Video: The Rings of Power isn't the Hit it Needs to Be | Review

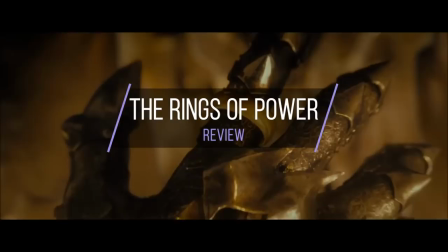(0:12)
The Rings of Power arrived with a massive weight of expectation. Was it going to be one show to rule them all? Obviously, the show was a prequel to The Lord of the Rings, which placed it not only in the shadow of J.R.R.
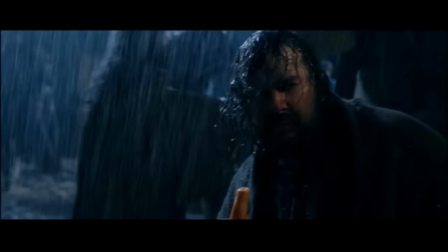(0:24)
Tolkien's famous fantasy masterpiece, but also in conversation with Peter Jackson's era-defining blockbuster trilogy.
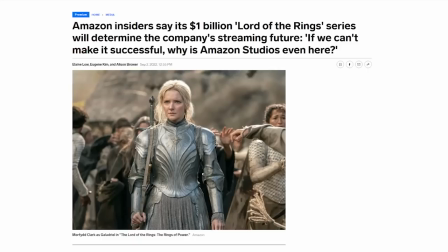(0:30)
On top of that, there was a sense that this was a make-or-break show for Amazon Prime Video as a streaming service.
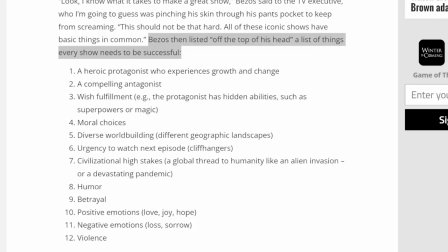(0:36)
The series had originated with Jeff Bezos telling his staff to bring him Game of Thrones. Discussions around the show framed it as Amazon's desperate pitch for an era-defining hit.
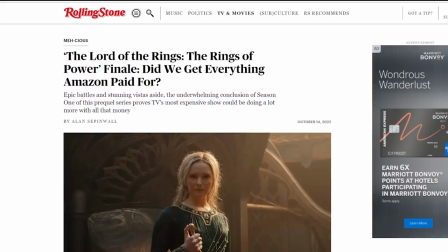(0:45)
An estimate shortly before launch placed the budget at around $715 million. To put it simply, there was a lot riding on this.
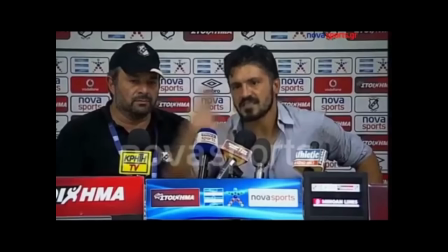(0:52)
So, with all that in mind, did the gambit pay off? It feels damning that the response to this is basically a shrug.
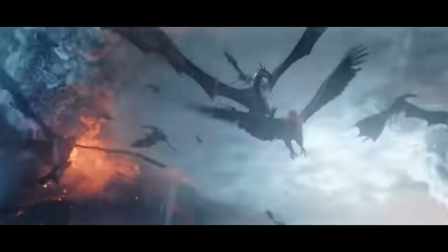(1:01)
First of all, let's give Rings of Power some credit for the things that it does right. The show looks expensive.
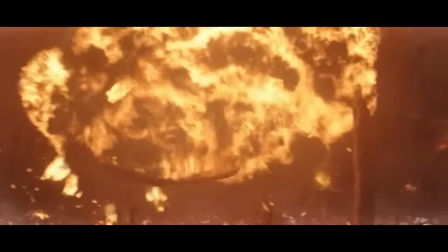(1:06)
The scale and spectacle are genuinely impressive, even in this blockbuster age of television.
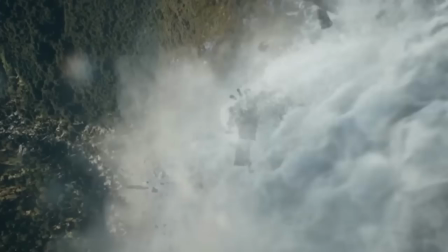(1:12)
The production design is spectacular, and when it all hits, there's a sense of true majesty to the unfolding action that feels worthy of Peter Jackson.
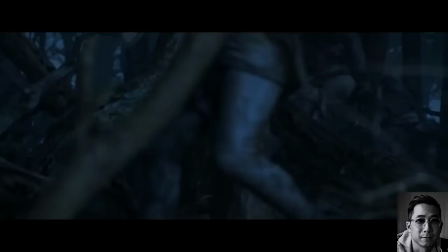(1:20)
That said, the direction is a bit scattershot. Half of the season is directed by Wayne Chi-Yip,
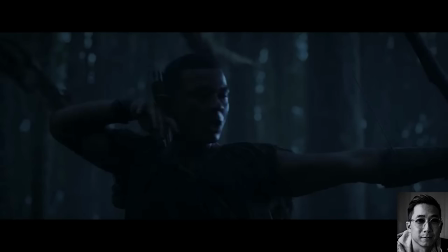(1:26)
who brings a flat and generic streaming aesthetic to the show that undermines the budget being spent on it.
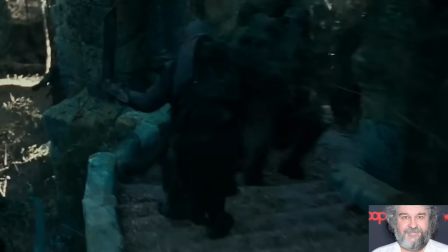(1:31)
and it only serves to highlight how Peter Jackson brought so much of his own flair to the film trilogy.
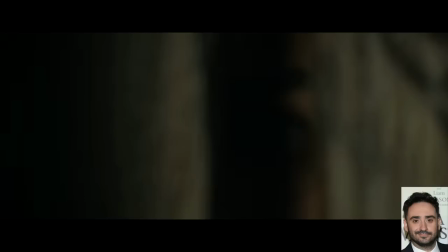(1:36)
However, the other four episodes from directors J.A. Bayona and Charlotte Brandstrom look considerably better.
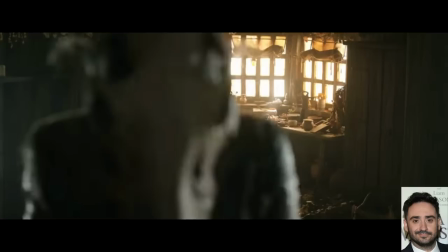(1:42)
In particular, Bayona brings a little bit of Jackson's B-movie aesthetic to scenes of orcs stalking through houses,
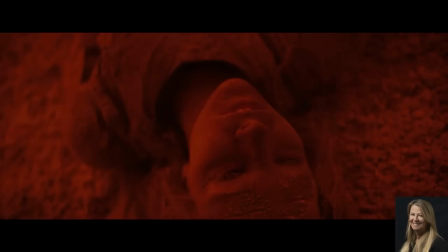(1:48)
while Brandstrom isn't afraid to move the camera in bold and interesting ways that draw attention to the show's lavish production and its rich texture.
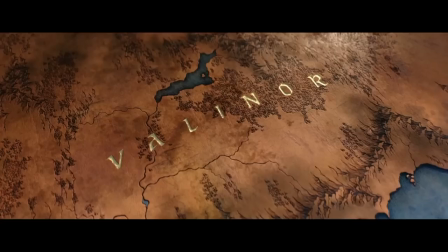(1:56)
When The Rings of Power looks good, it looks great. Unfortunately, the show's scripting is a bit of a mess.
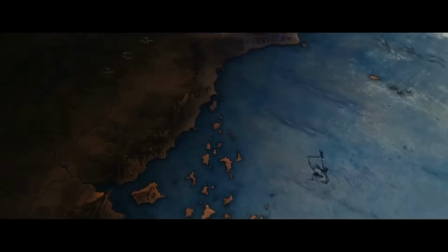(2:02)
This is particularly obvious with the pacing.
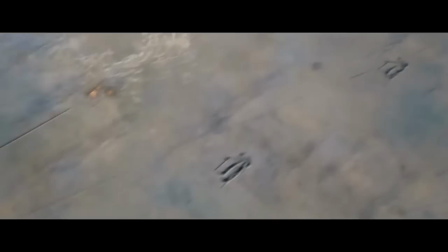(2:05)
Allowing for the use of maps during the early episodes, it's often difficult to get a sense of the relationship between the various plot threads, whether in terms of time or in terms of space.
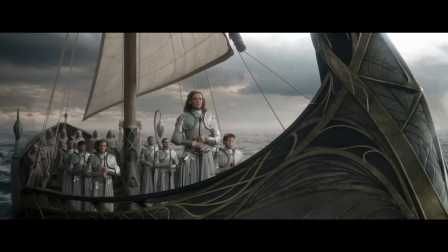(2:14)
The pacing of the show is frankly disastrous.
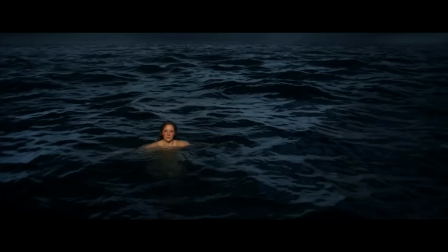(2:17)
The show's normal protagonist, Galadriel, spends about four episodes getting on and off, and on and off,
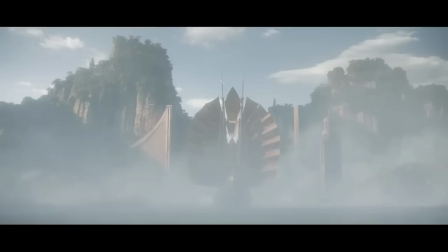(2:23)
and on and off boats, so that the other plots can be lined up to synchronize with her when she arrives in Middle Earth.
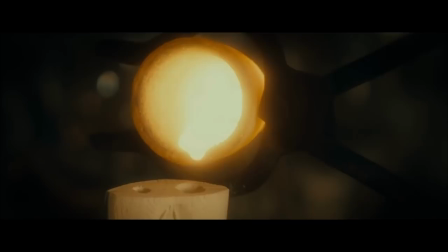(2:31)
On the other extreme, entire plot threads like the Forging of the Ring or the Identity of the Mysterious Stranger spin their wheels for extended stretches,
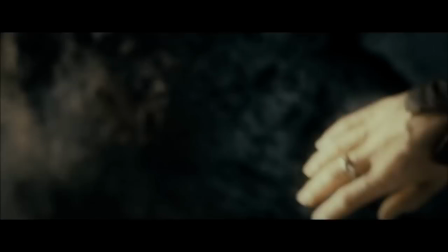(2:38)
before cramming resolution into an overstuffed series finale.
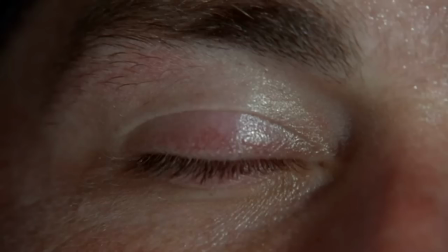(2:42)
The reason that the show does this is to preserve two mystery boxes, the identity of Sauron and the identity of the stranger who has fallen from the sky. And don't worry, I'm not going to spoil either of them for you now.
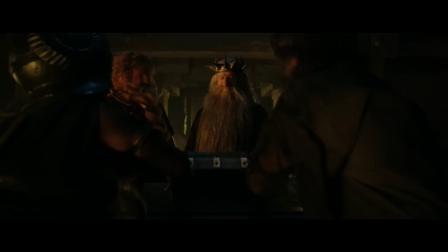(2:53)
It's very 2005 plotting, a television show built around the idea that the audience is only watching to see the mystery boxes open. And by the way, we do literally see mystery boxes open,
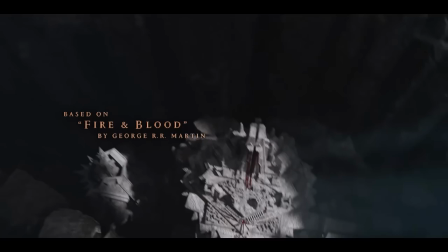(3:05)
even if the building of the show's structure to specifically preserve those mystery boxes impedes the actual storytelling flow of the season.
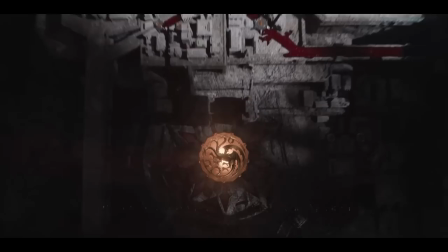(3:12)
The Rings of Power arguably had the misfortune to premiere in close proximity to House of the Dragon, another epic fantasy television show that invites obvious comparisons. House of the Dragon is a show that excels in the areas where the Rings of Power falls short, including casting, characterisation, structure, and pacing.
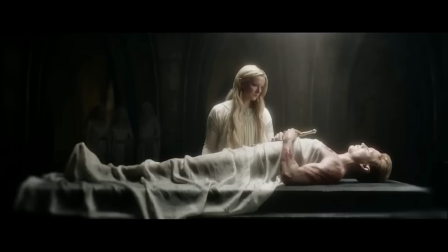(3:30)
With its somewhat uneven momentum, there is perhaps something to be said for the Rings of Power as a hangout show, but the problem is that its hangs aren't entirely consistent.
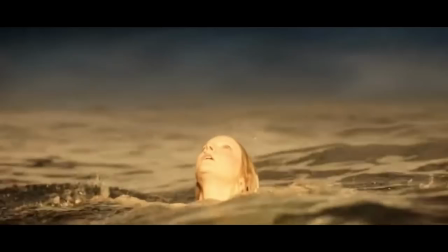(3:39)
Morfid Clark is fantastic as Galadriel, but she's stuck in plots that largely seem to get stuck themselves running in place.
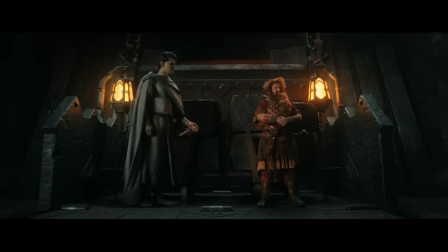(3:46)
In contrast, the plot focusing on Elrod and Doran is consistently charming, even if it's not propulsive.
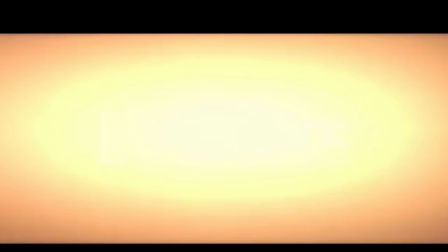(3:52)
It's not quite an endurance test. The Rings of Power does grapple with big ideas. In some ways, the show is about the challenges of trying to construct a modern adaptation of Tolkien's work in the shadow of Jackson's adaptation, most obvious in the recurring theme of children grappling with their parents' legacy.